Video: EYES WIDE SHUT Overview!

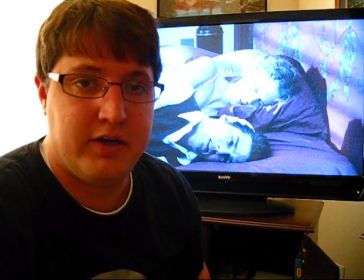12:31 Yes, you could say that it's because they're trying to go to sleep and the lamps are off, but instead of showing a pitch black room, Kubrick uses his bluish despair symbol again.
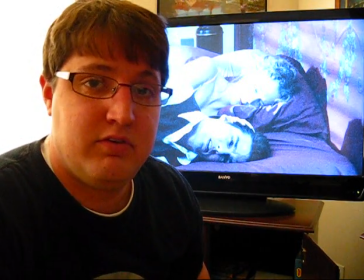12:48 And since Dr. Hartford allowed all that into their relationship,
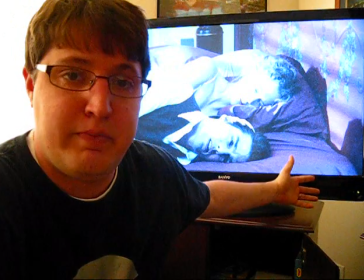12:56 This is what their bedroom is like It's despair, emotionless And
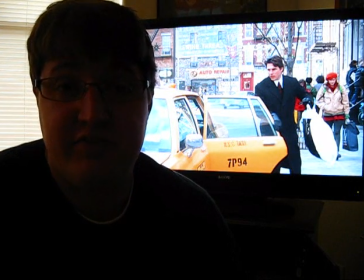13:01 There's nothing to it Okay, so now it's the next day A day later And he just wants to
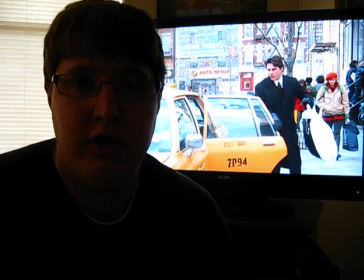13:10 Find out what happened To that girl What happened that night So now he goes
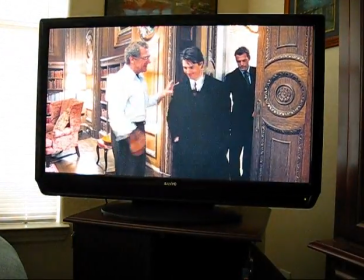13:16 back and he makes his way To his friend Ziegler's house Played by
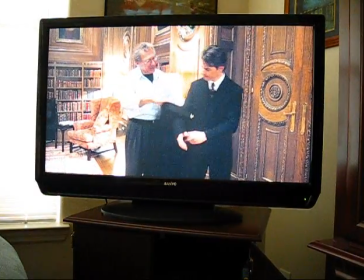13:21 Sidney Pollack And that's the same guy who threw a party at the beginning of the movie.
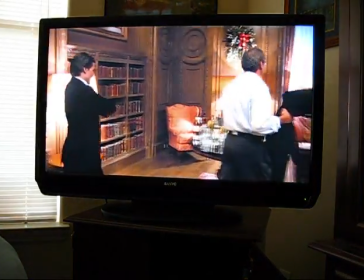13:28 And in the course of this meeting,
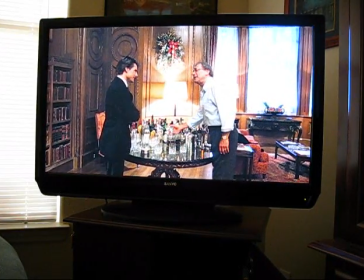13:30 you know, Tom Cruise, he's really there just to kind of tell him what's going on and, you know, all that kind of stuff.
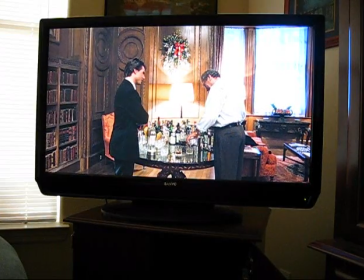13:39 But Ziegler called him and asked him to come over. So Tom Cruise figured it'd be good just to share something with a friend.
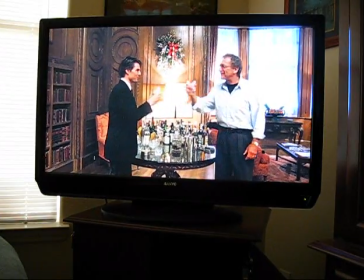13:45 Well, it turns out that Ziegler was at that exact same cult party
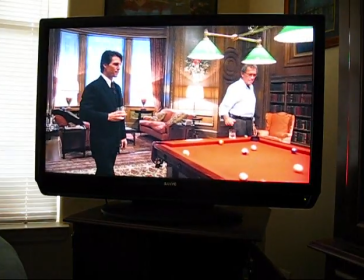13:52 and knows exactly what happened.
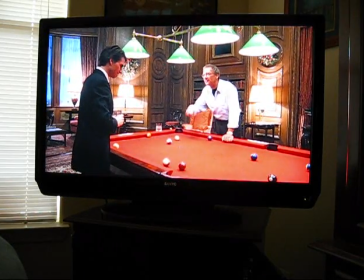13:56 And in fact tells Tom Cruise's character that all that death and the girl disappearing and all that kind of stuff was just an exaggeration of Tom Cruise's mind.
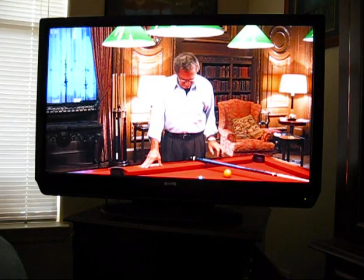14:09 He finds out that the girl did die, but it was from a drug overdose and it didn't even happen at that little get-together. And in fact, the girl that saved him, Tom Cruise met at that party that was at the beginning of the movie.
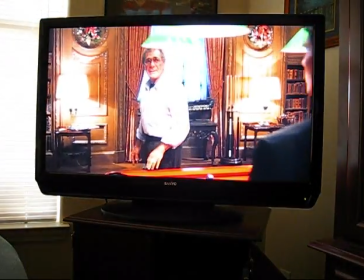14:24 And so it's just a big exaggeration on Tom Cruise's mind because of everything that's going on with his wife.
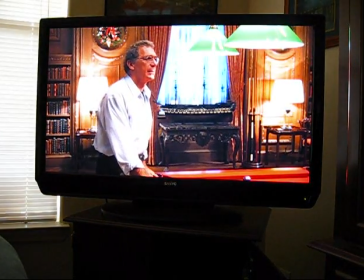14:30 And it's just the result of his reality and his perfect life crashing down on him.
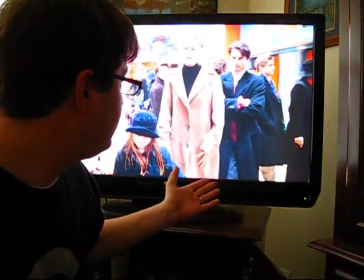14:37 And this is the final scene of the movie. It shows Tom Cruise and Nicole Kidman and their daughter going Christmas shopping.
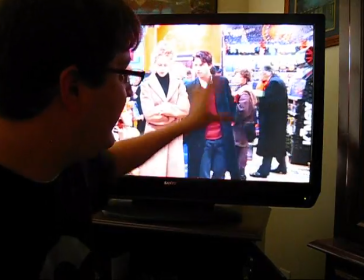14:44 And notice how chaotic it is and how
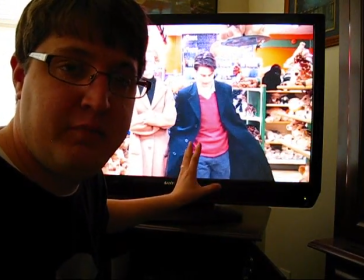14:49 I always compare this scene to the scene at the beginning of the movie at the dance, like when they're dancing
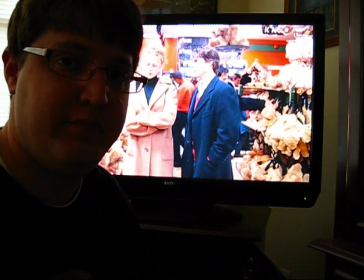14:55 they're kind of waltzing through life in the perfection of a dance and now that
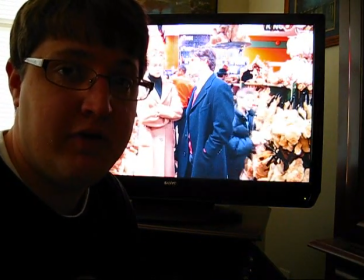15:00 their eyes are open to their marriage and that there's some things that need to be worked out it's
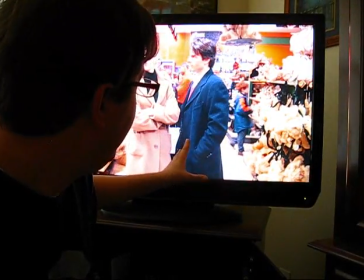15:06 turned in they're now at the end of the movie at a place where people are zigzagging across shopping,
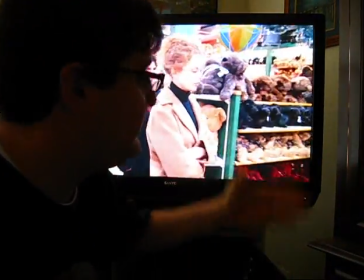15:13 it's chaotic They're acknowledging that life can be chaotic
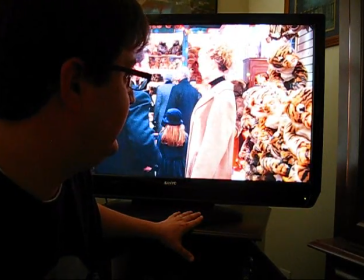15:20 And in the midst of all that They are finally stopping In the middle of all life
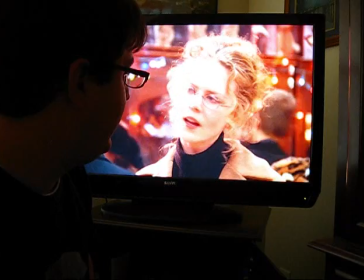15:29 And acknowledging that there's a problem And they're talking about it And they try to work things out And Tom Cruise is like, alright, what do we need to do? What can I do? And she's like, well, I don't know
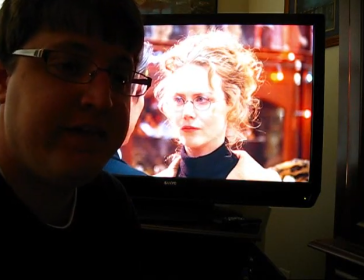15:44 but there is one thing that she knows that they need to do
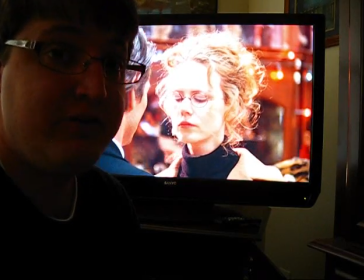15:48 and that is be intimate and so the
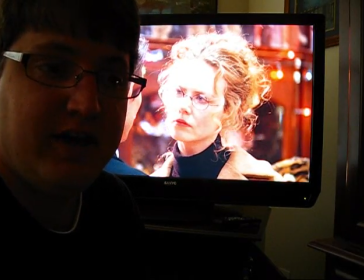15:53 famous last line of this movie which I'm not going to say on this video because I'm trying not to be suggestive in anything but it's basically
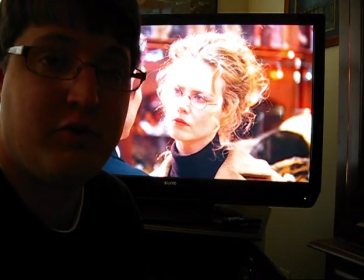16:01 let's screw and that's how the movie ends and that's how it is But some people dismiss that ending as kind of a, what? Like, Kubrick's just trying to be kind of dirty. Well, no, he's not. He's trying to get this couple and show us that this couple needs to get back to its roots. They need to be intimate. They need to share that intimacy and fall back in love again. To where no more despair.